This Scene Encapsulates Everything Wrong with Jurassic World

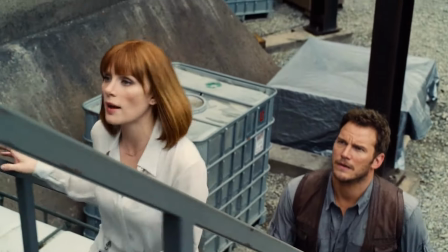0s Corporate felt genetic modification would up the wow factor. They're dinosaurs, wow enough.
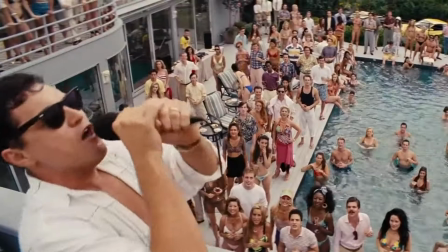6s Not according to our focus groups.
There's an adage about too much of a good thing.
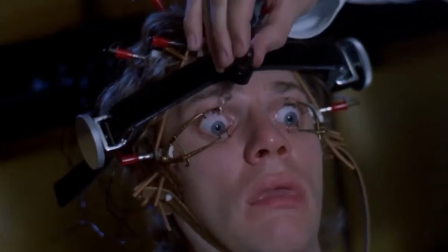10s
It generally refers to an exhaustion on our end, something that we once loved repeated over and over again.
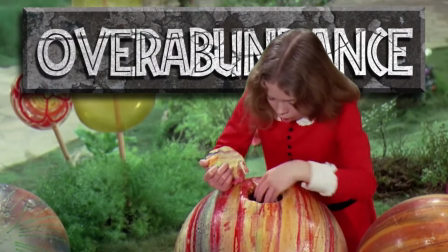16s
But it's not just the repetition or overabundance that can wear us down.
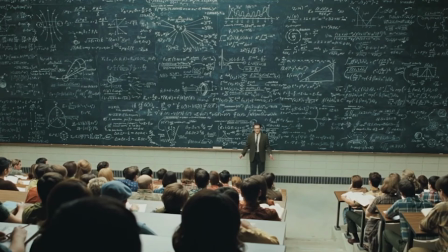20s
It can be the lack of heart or absence of logical steps that made us fall in love in the first place.
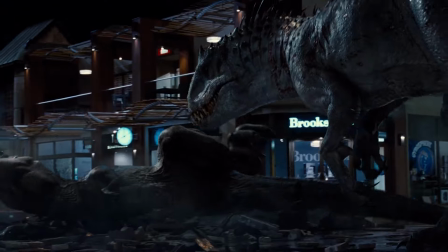25s
Sometimes, like in the case of Jurassic World's worst scene, it's a steadfast belief that fan service is all a movie needs to succeed.
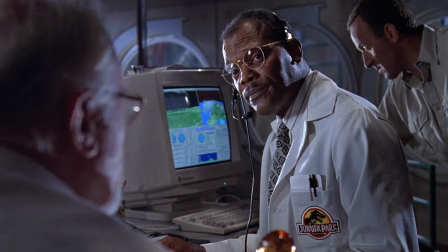33s It could have been worse, John. A lot worse.
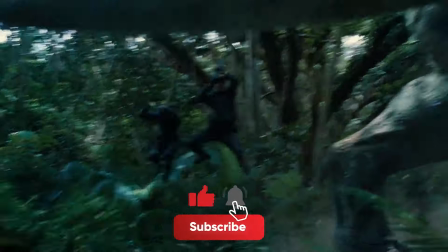37s
Before we get too far, make sure you're subscribed to the channel in order to stay up to date on all our latest videos.
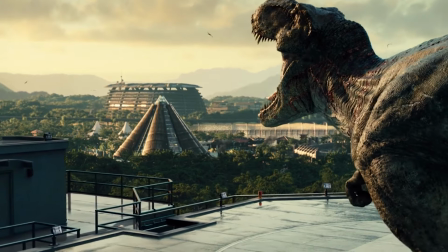43s
The Jurassic World franchise is a strange beast, a franchise sequel to one of Hollywood's most beloved films and its subsequent less beloved films.
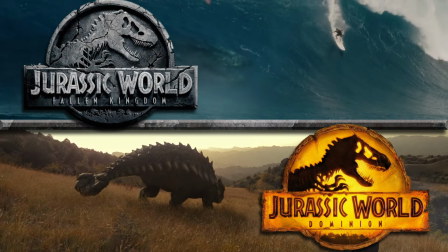52s
The world movies themselves are a mixed bag. While you could definitely argue diminishing returns as the new franchise has gone on, there was an excitement for Jurassic World.
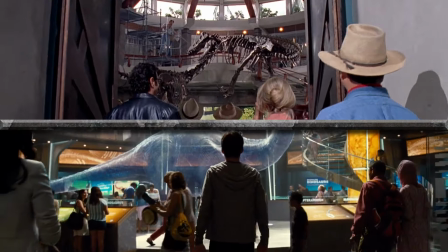61s
Set 22 years after the original Jurassic Park, Jurassic World did a lot to capitalize on the nostalgia of the original movie while still being a fun romp.
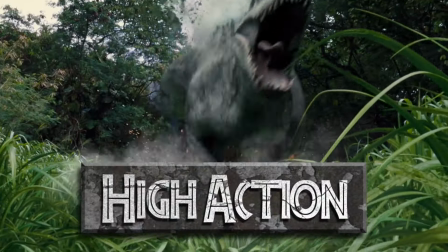70s
Filled to the brim with gorgeous set pieces, charming leads, and high action, there does seem to be a genuine reverence from the director Colin Trevorrow.
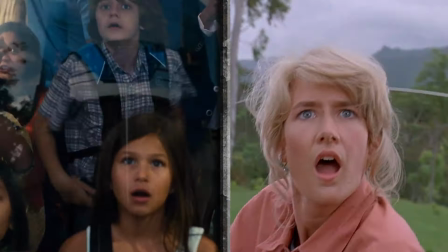77s
It's clear from the opening sequence he wants to make something special, something that replicates the same awe and inspiration of Jurassic Park.
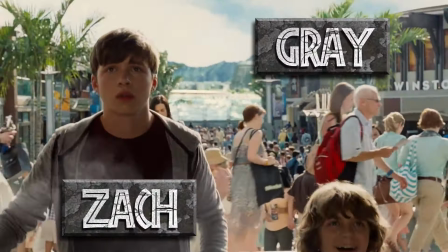84s
The camera follows two brothers, Zack and Gray, through the newly opened theme park on Isla Nublar.
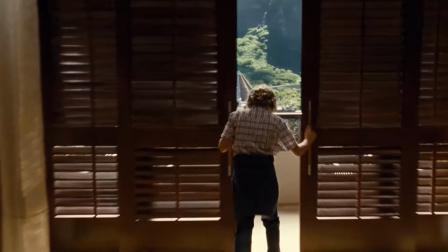90s
The music starts to swell and build until we get a reveal of the entire park.
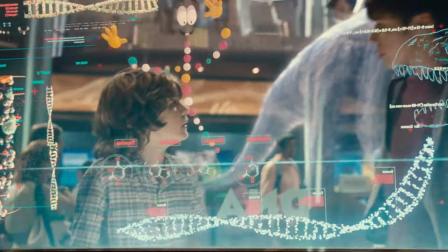94s
But that want soon perverses itself into a sort of coloring book. Simple spaces to fill in with a palette they already know works.
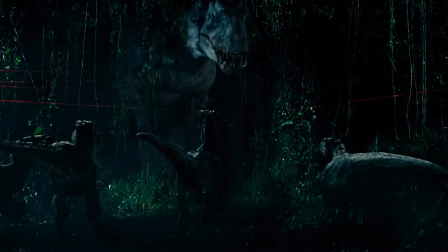102s
And that's never more clear than this scene, which serves as a canary in a coal mine for sequels to come.
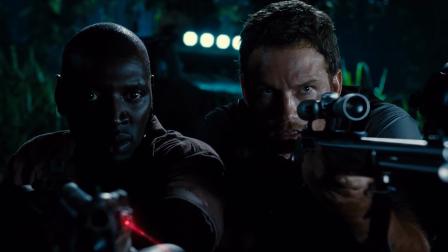108s I know why they wouldn't tell us what it's made of.
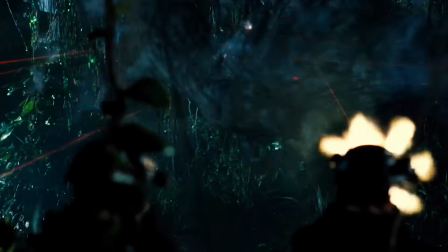113s That thing's part raptor.
After about an hour and a half of fine popcorn eating entertainment, we are brought here.
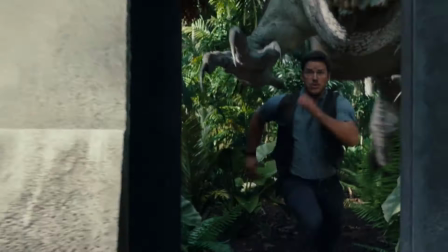119s
Claire, Owen, Zack, and Gray have been on the run from the transgenic dinosaur Indominus Rex,
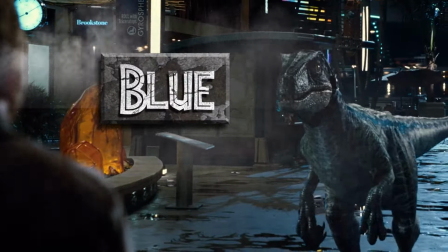125s
until they run into Owen's pack of velociraptors led by Blue. Owen convinces the raptors to help with knowing glares and whistles.
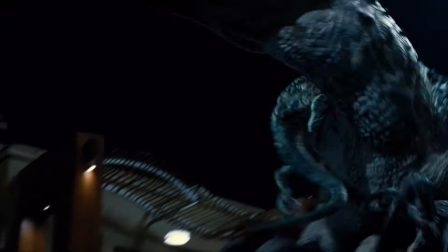133s
The raptors engage in a fight with the pursuing Indominus Rex, with all but Blue easily dispatched.
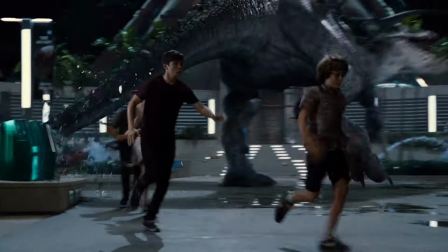138s
As Owen and Blue do their best to slow down Indominus Rex, Claire and the brothers hide in a gift shop.
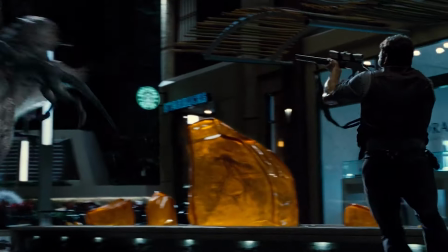144s
It's here some new leaps in logic occur. As the three press themselves next to the wall, Gray looks at a stuffed animal and proclaims, We need more.
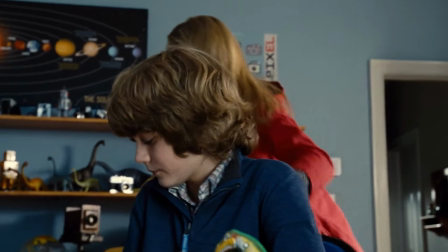153s More what? Teeth. We need more teeth.
This may not be the greatest leap, as Gray has shown an affinity for numbers up until this point.
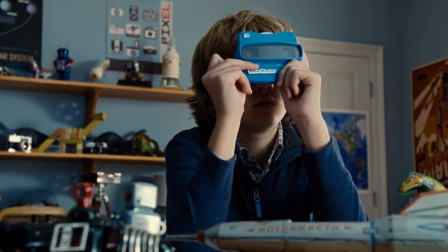162s
It's said his character was originally written as an autistic child, with the majority of dialogue and plot points around this idea cut from the movie.
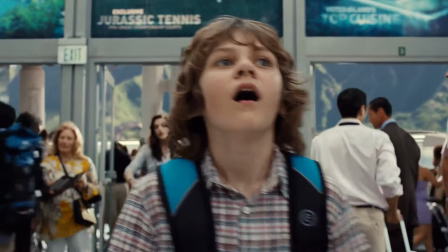170s
What we're left with is the skeletal idea that this kid is just super into numbers and believes teeth are like Simon Belmont's whip extensions in Castlevania,
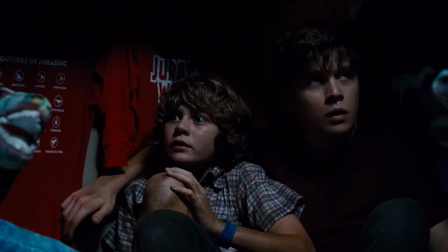179s
i.e., more equals better. It's easy enough to shrug our shoulders and say, sure.
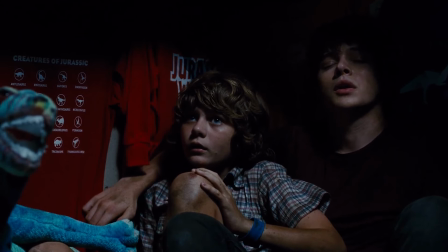184s
The logic is kind of there, especially from any child's point of view.
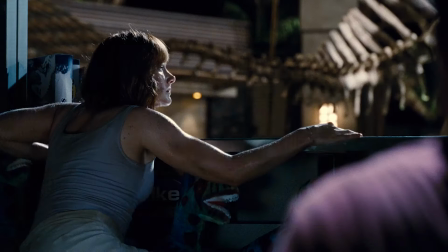187s
But the real disconnect comes when a sense of certainty washes over Claire's face, and she grabs a flare from a nearby first aid kit.
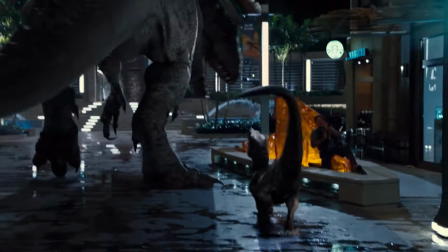195s
Claire immediately runs through the carnage of Indominus Rex's attacks at Owen and his rifle to a conveniently nearby giant steel door.
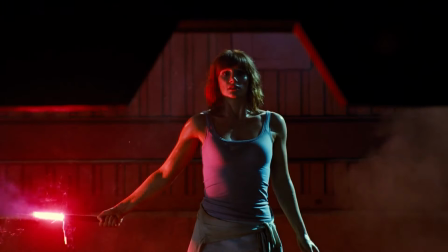202s
And this is the crux of the scene's biggest problem, its reveal. As Claire stands confidently with her ignited flair, we see a familiar silhouette stomp from the shadows.
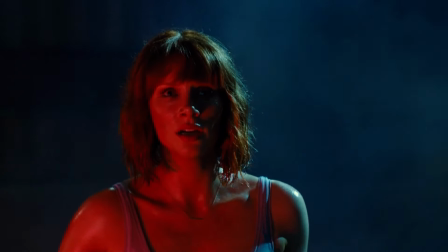211s
It's out of nowhere and completely unearned. But hey, everyone, you dig a T-Rex, right?
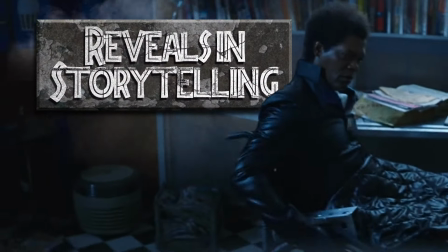216s Nobody cares.
And let's take a brief moment to talk a little bit about reveals in storytelling.
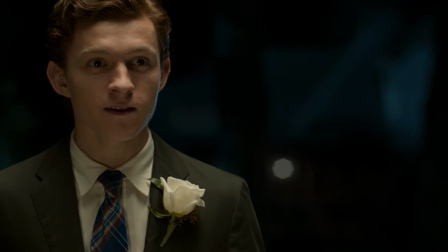222s
Generally, they are set up throughout the story, something alluded to or made mention of throughout the character's journeys until an emotional earned payoff.
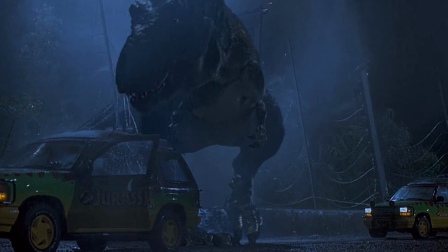230s
It's part of what made the original Jurassic Park carnage via T-Rex work.
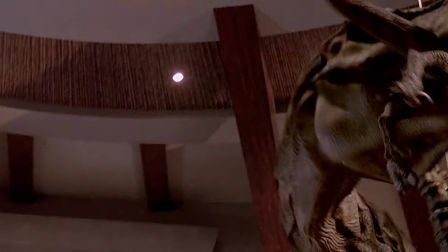234s
In that film, time and time again, we saw the gigantic creature as an agent of chaos.
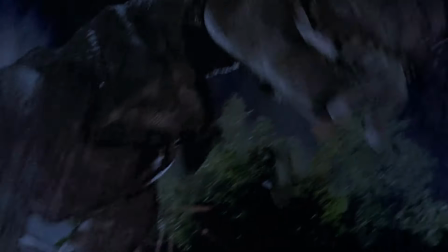240s
No rhyme or reason to its destruction other than it was a hunter and predator.